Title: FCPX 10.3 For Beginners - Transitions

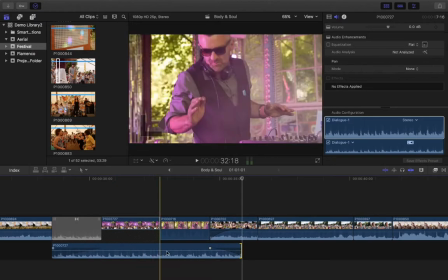[12:14]
And at the same time, this audio is going to continue on under two clips. So let's just watch how that occurs.
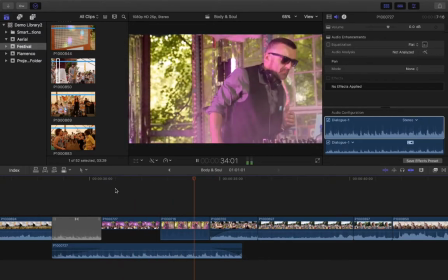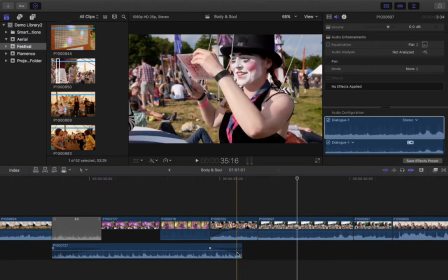[12:26]
And now we're into the next clip. It might not even be as long as that. You might choose to pull this out if you have lots of clips available to you.
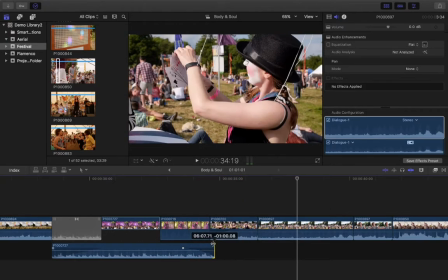[12:34]
That might provide the backtrack for an entire video. Or it might just literally be a slightly smoother transition from one clip into another so that it doesn't feel quite as harsh.
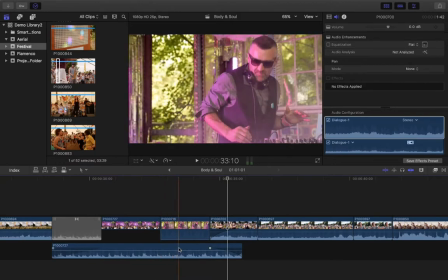[12:44]
Yeah. So that's what's known as a jay cut or an elk cut. It's known that because if you have it here, yeah, it just goes from here to here.
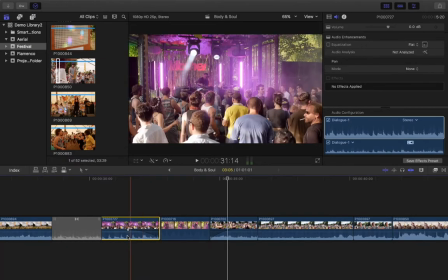[12:52]
So it's across. Double-clicking on this foot, it will now bring it back in again. It looks like the transition happens here, but it still happens at exactly the same place.
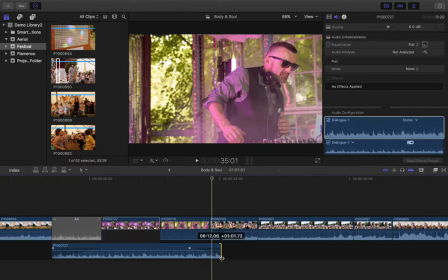[13:02]
Oh, that's me. I pulled the ending up, it's pulling it out. Pull that out. Double-click.
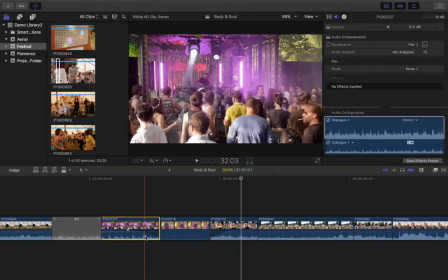[13:09]
It's still occurring, it still happens, but it's kind of hidden so you don't see it you would see it if i was to bring it the other way so let me pull this in and bring it right in so it actually stops before the clip does it's a bit of a will but
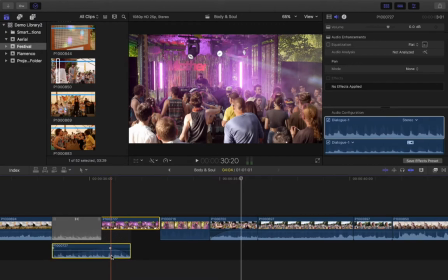[13:21]
it might be something you want to do again for creative purpose maybe this needs to be in silence for some dramatic reason so let's go forward and see how that sounds
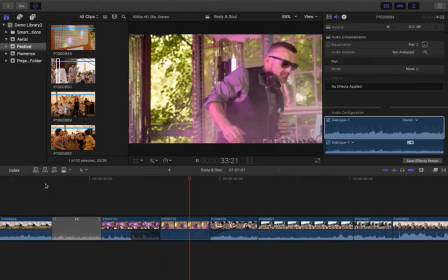[13:33]
and you can kind of see it flayed out
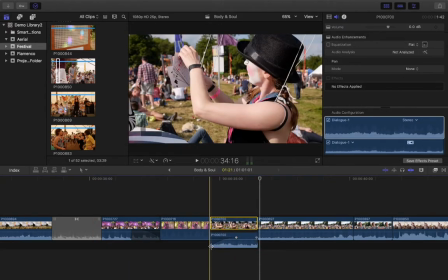[13:37]
Similarly, this one you might decide you want the sound from this one to begin coming in
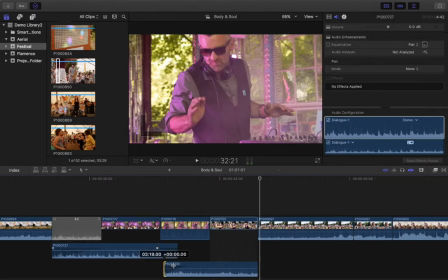[13:43]
actually before you see her so maybe you want this to happen first which might make a little bit more sense
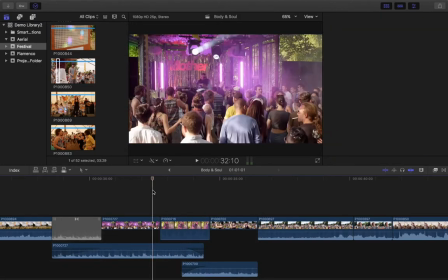[13:51]
Let's try that
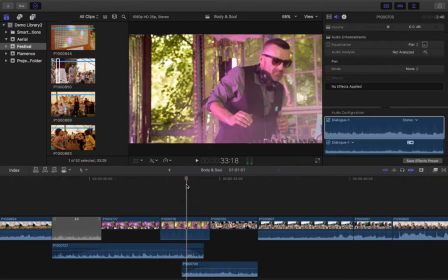[13:55]
So you get that nice kind of smooth audio and sometimes having the audio kind of like cut at a slightly different point from the from the visuals it can also add to that idea of a slightly smoother more organic feel despite the fact that the visuals are being cut quite quite abruptly from
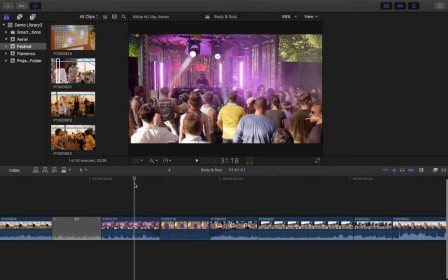[14:13]
one shot to another from one scene to another so those are our basic transitions so you've got your straight jump cut one clip to another you can apply some
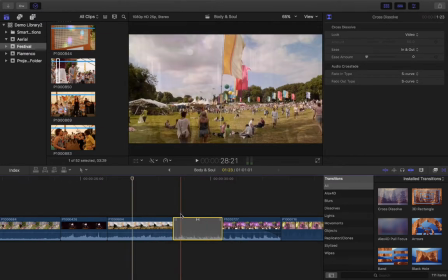[14:21]
of the generated and installed transitions there's a huge array to choose from and to play with you've got the JRL cuts where you work
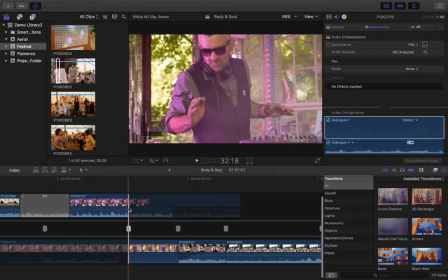[14:30]
with your sound independently And you've also got your precision editor where you can work really specifically on all of these different types of adjustments.
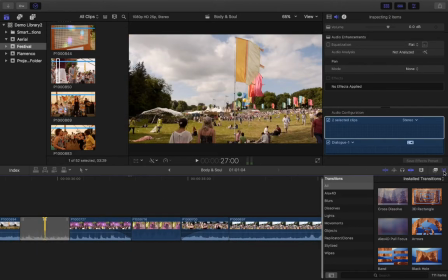[14:39]
So that's our transitions for today. Thank you very much for listening.